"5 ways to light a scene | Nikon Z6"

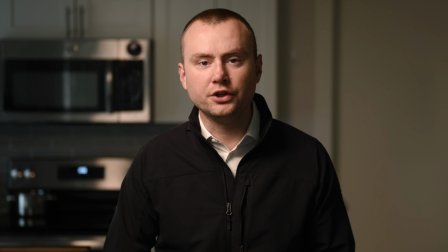(0:00)
Here are some demonstrations of different lighting angles you can use or maybe not want to use in your photo and video work. We'll start off with Rembrandt lighting, which is the most common lighting as it's really flattering on the face. It's about 45 degrees to the right or left of your subject and about 45 degrees facing down.
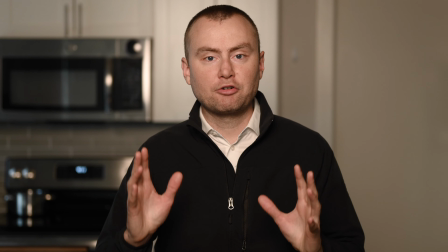(0:19)
And as you can see, it works really well with portraits. Direct front lighting, where the light is sitting right in front of your face.
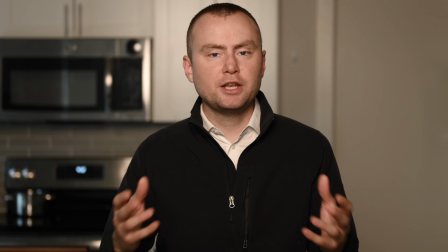(0:26)
This can look really good, especially for social media posts like your Instagram story or YouTube Shorts,
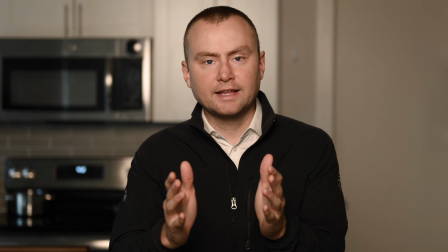(0:32)
where you want the center of attention bright and vibrant directly at the camera, very punchy, and all your focus is going right on the face.
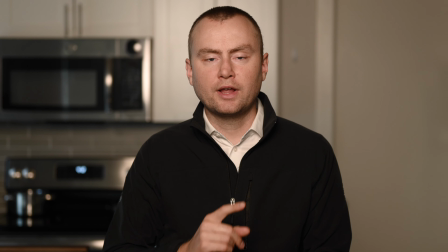(0:41)
Though you should look out for two things. One, that it can create a shadow, a very strong shadow right below the chin,
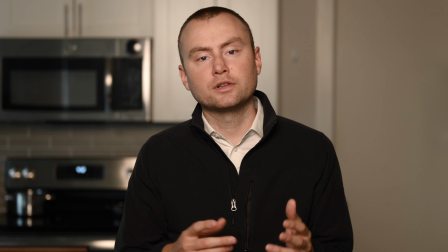(0:48)
which can both be slimming or look like a really harsh black line right below the chin.
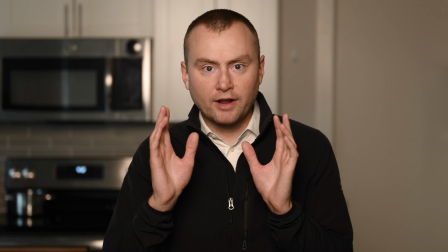(0:54)
And that since you're looking directly into the lens with a light right above it,
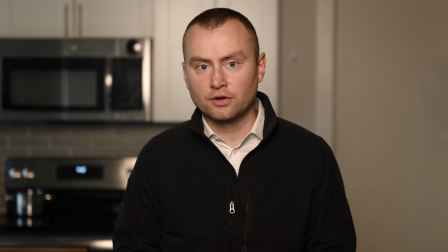(1:00)
it's going to be taxing on your eyes, especially if you're doing a lot of zooms or vlogs during the day.
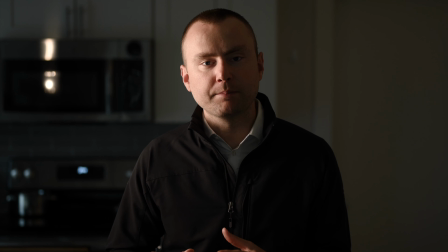(1:05)
I've now moved the light directly to the side of me, and because the contrast is so high, you can only see one side of my face, and therefore the expression on one side of my face. So you're most likely going to use this lighting if you want to portray something very serious and intense.
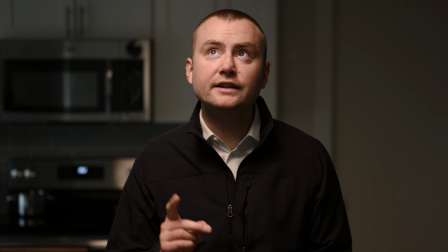(1:21)
The light is now directly above me, facing down,
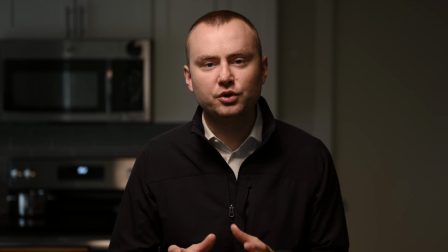(1:24)
and this kind of lighting probably conjures up the idea of an old crime movie where the detective is interrogating someone right under a lamp.
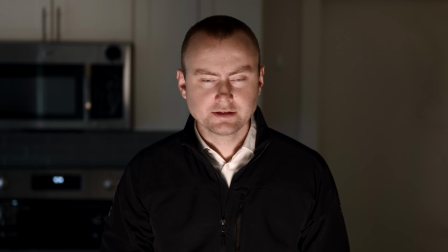(1:33)
Lastly is lighting from below, and yes, it looks like a horror film, and that's probably
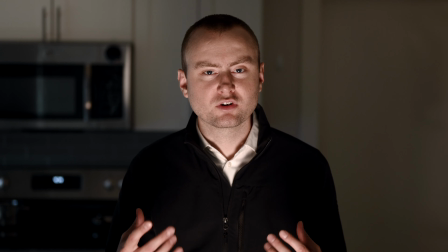(1:41)
99% of the time what it's used for, because it just gives this really strong shadow above your eyes and your mouth and your nose,
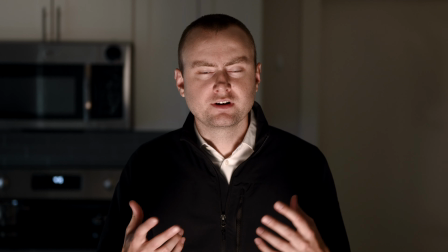(1:50)
which you're never gonna see
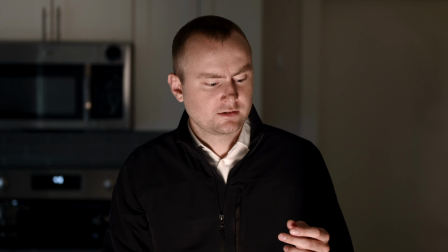(1:52)
in real life unless you're holding a candle in the 1800s below you.
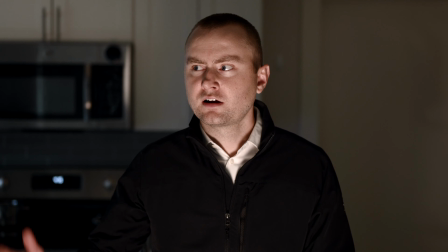(1:59)
I mean, the sun and overhead lights and lamps are usually either about right at your face or above your face. So this is a very niche specific lighting that, hey, if you want to use it, go for it.
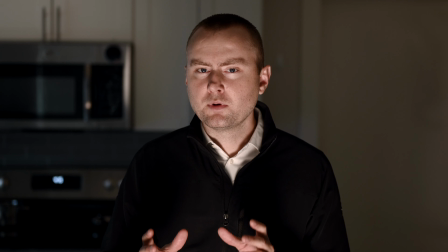(2:15)
But most people are going to think horror film.